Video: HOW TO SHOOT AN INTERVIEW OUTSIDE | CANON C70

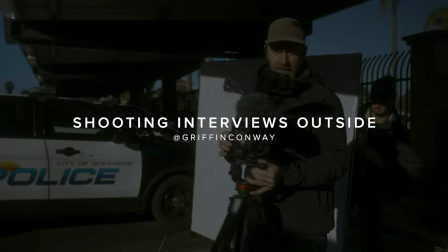[0:00]
First thing I like to do is frame up the shot. I always just get the camera on some sticks and you can basically have somebody stand in.
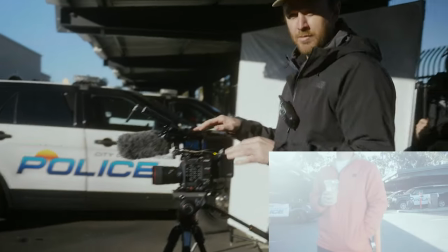[0:07]
So I'm gonna go ahead and just roll. I'm gonna roll on this camera right now and I'll put an overlay of what it actually looks like.
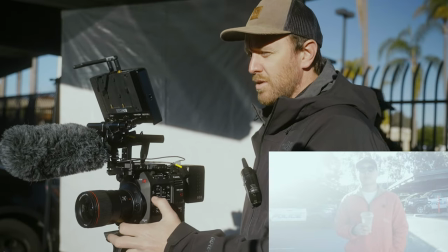[0:13]
Here's our frame, obviously it's way too blasted out. So I'm going ND filters.
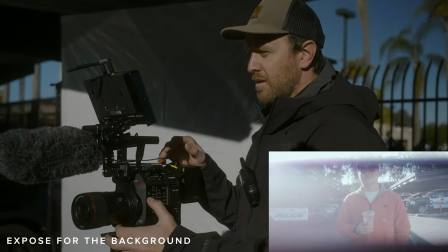[0:17]
There's two stops, four stops and here's six stops.
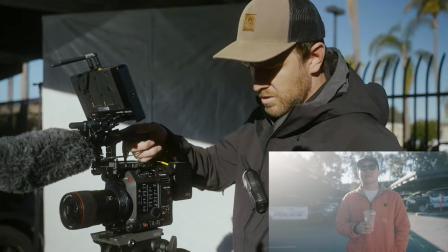[0:23]
We're looking somewhat decent on exposure. so if I know the Sun is back here okay you see the Sun it's on
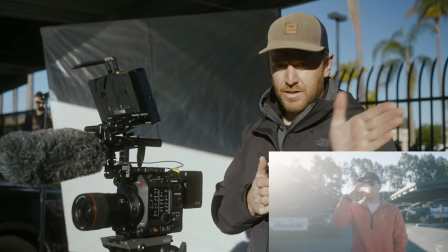[0:31]
this side of frame basically what I need to do is I want to wrap the light so I want to actually have Rob where he's setting up this ultra bounce I'm about
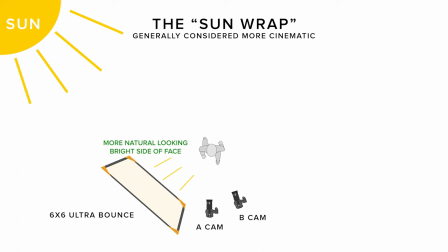[0:40]
to tell him to swing it to the other side and the reason I'm gonna have Rob do that so this ultra bounce is gonna push light back in so I want that light to go from
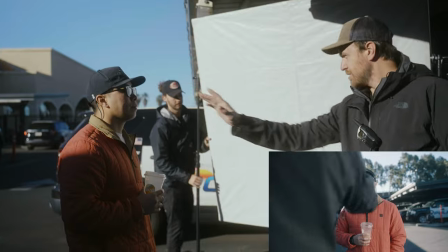[0:49]
basically the edge of Justin's cheek here and wrap across his face you're You're always setting your exposure of the camera to the thing that you can't control.
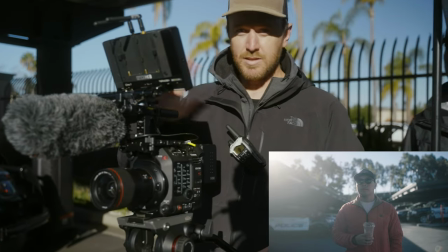[0:58]
So basically, I can't control how bright the sun is. It is what it is. I can't make it brighter. I can't make it darker.
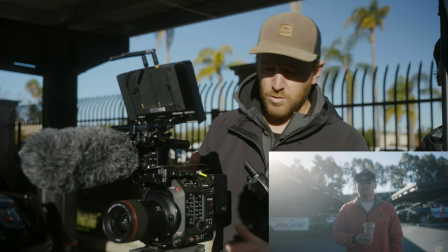[1:03]
Now, I don't want to be blowing on my highlights. So what I'll do is I'll get my waveform up here, I'll look at it.
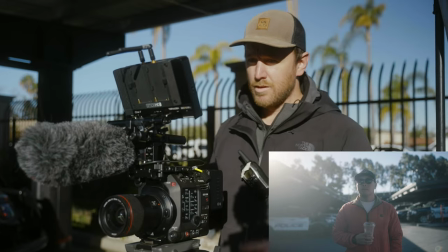[1:08]
I can see it's just clipping a tiny bit on the edge of the frame there.
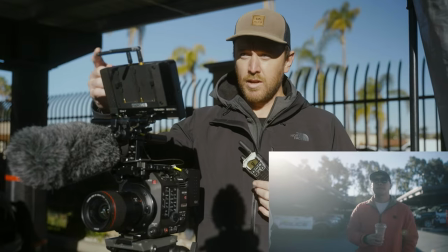[1:12]
Generally speaking, for our subject, Justin here, we want him facing a little bit more towards the key light.
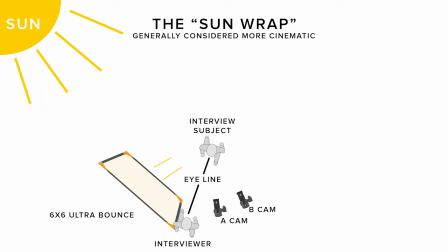[1:19]
So in this particular case, the key light is the 6x6. So once you swing back around on this side, that's cool.
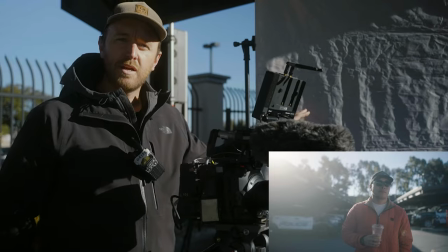[1:25]
So this is a six by six ultra bounce. This one is from Chimera.
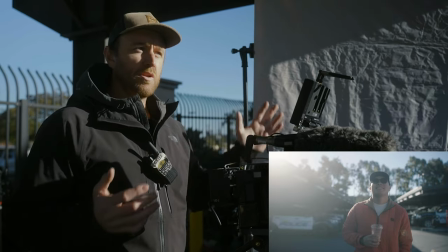[1:29]
I'll link it below. But basically it's here on C stands. And what it's doing is it's pushing light back in towards Justin's face.
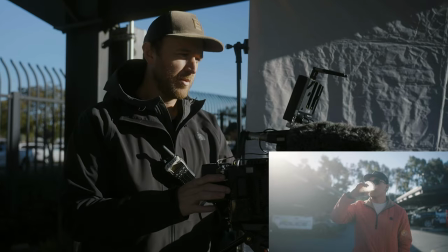[1:36]
And we need to get it a little bit closer actually.
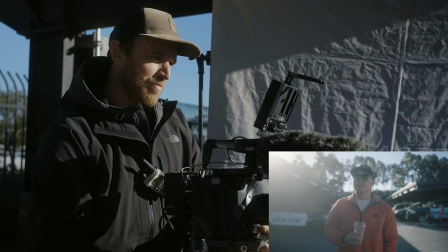[1:38]
But what we can do on our wide shot, this is generally like, for me, it's generally like a waist up shot.
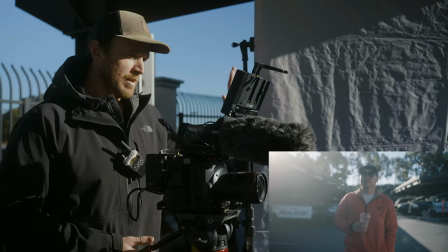[1:47]
And he's gonna be looking basically like right here in my hand.
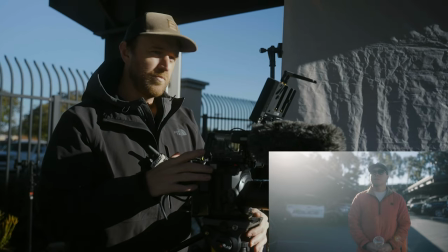[1:50]
And I'd frame him like on the third. we'll move the cone and all that stuff but that's kind of a start so I can see the Sun is really
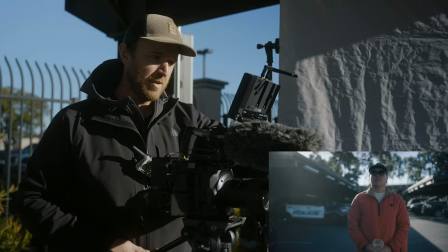[1:58]
peeking through a lot there and if I put a map box on or something I could control the flares like that and that's actually
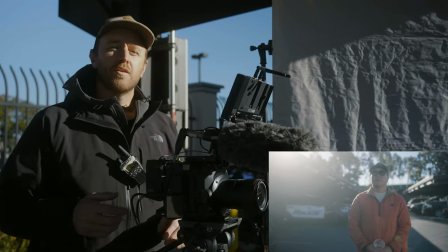[2:07]
a pretty decent looking shot we need to get some more exposure on his face so that'll be step two so right now we're not having enough exposure
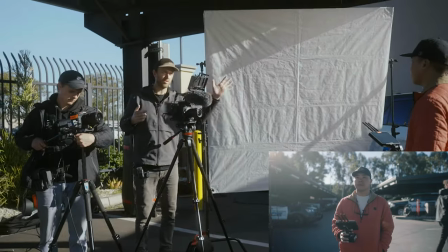[2:14]
on Justin's face so what we need to do is we need to get our source closer it's gonna bring more light onto his face so Ryan
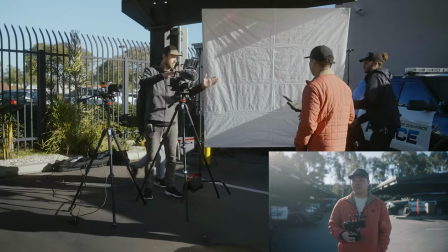[2:21]
can you help help him move the six by what's like move it significantly
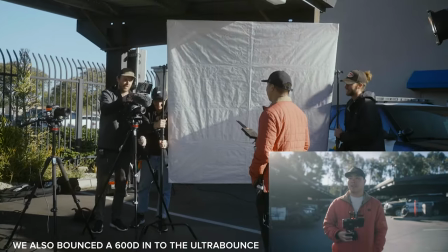[2:26]
closer all right cool okay hey that's actually looking nice guys
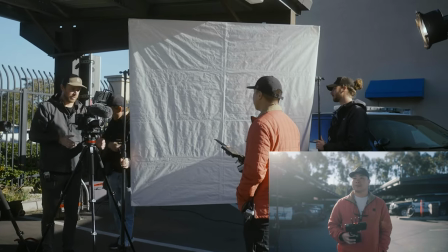[2:31]
okay it's a little better just do me a favor that 600
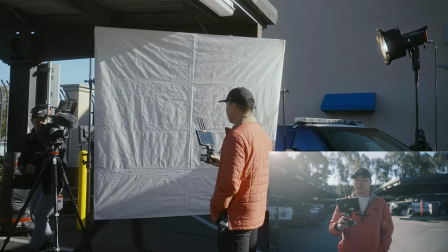[2:36]
D needs to come out of the frame a bit because it's in the frame I'm gonna just
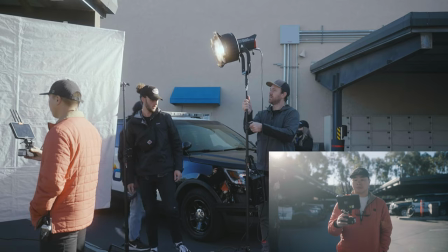[2:42]
reposition this so So can we get this on a boom arm, I guess?
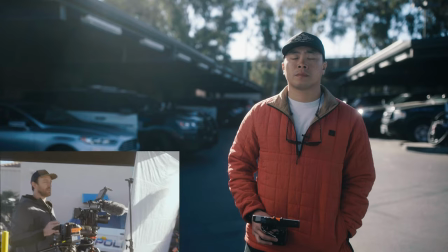[2:49]
Copy that. All right, so generally speaking,
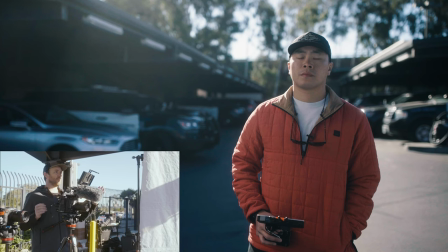[2:52]
the subject in the interview, if you're doing that sort of like off-camera interview look, they're going to be looking more towards the light source and then the camera's going to go on the opposite side.
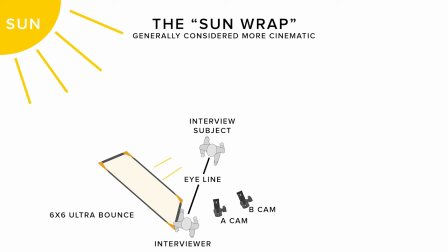[3:01]
I'll put a diagram of what that looks like. But they'd be looking more towards the light, that way it lights their face.
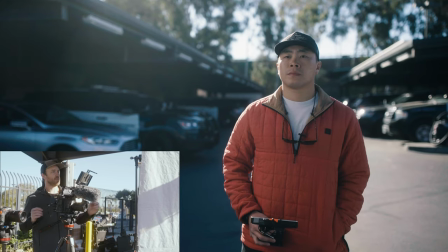[3:06]
And then so Ryan, can you go turn that light off then on? Copy that. So we'll show you, we're just taking the 600D, we're bumping it into our Ultra Bounce here, so turn it off.
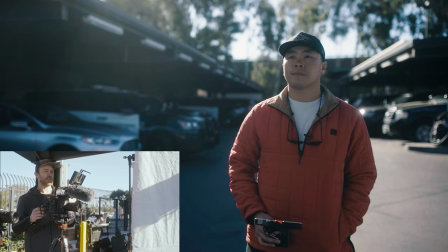[3:14]
It's off. So you can see his face is kind of in the shadows. Go ahead and turn it back on
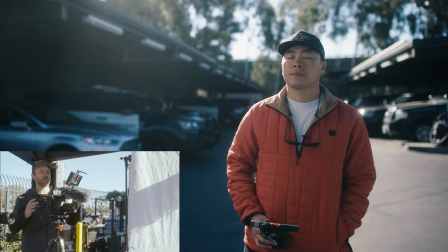[3:19]
And you can it does look really natural though the way it's it's because it's bounce light similar to what the Sun's
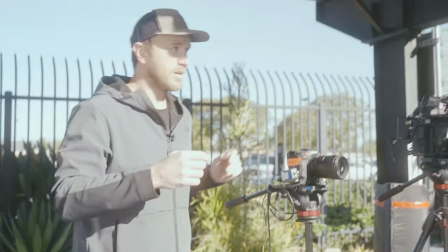[3:24]
doing And then if you come over here on the light what we did is we took a quarter CTO Which is just a gel.
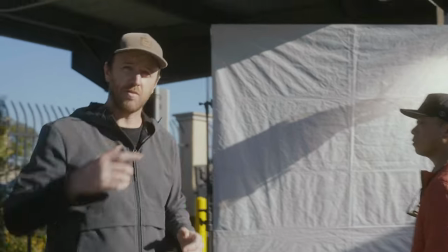[3:29]
This is basically warming the light up So it's basically warming up similar to what the Sun's already doing that way it matches the same color temperature Justin's looking beautiful as always.
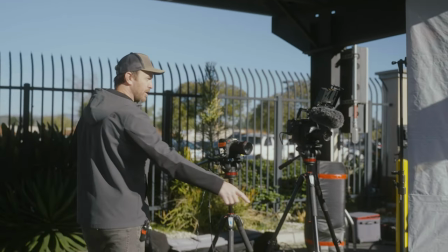[3:38]
Yes Sweet. Oh wait. So Rob, you go ahead and mark it now. I I think that looks pretty solid.
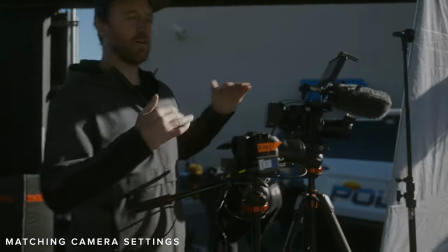[3:45]
For the B cam, generally what I'll do is I'll set the A cam first, I'll set all the exposure, and then if you're on the same system, we're good.
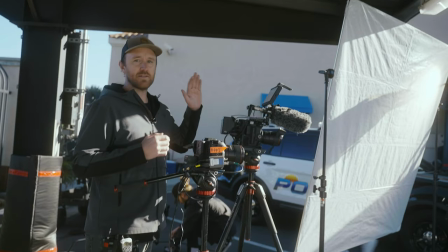[3:52]
Thank you, bro. Then what I'll do is I'll basically just match settings. So lenses, I said it before, but I'm usually on the 35 here and then 85 on that B cam.
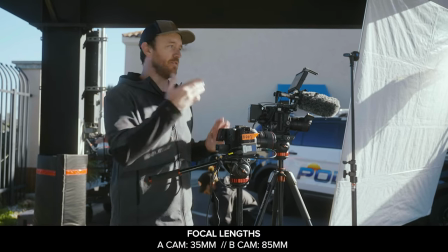[4:00]
I usually like to be two focal lengths apart. So if I'm on a 35 on the A cam, I'd be on a 85 on the B cam.
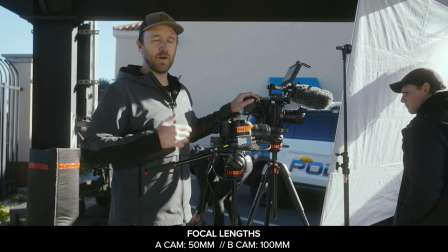[4:05]
If I'm on a 50 on the A cam, I'd be on a 100 on the B cam.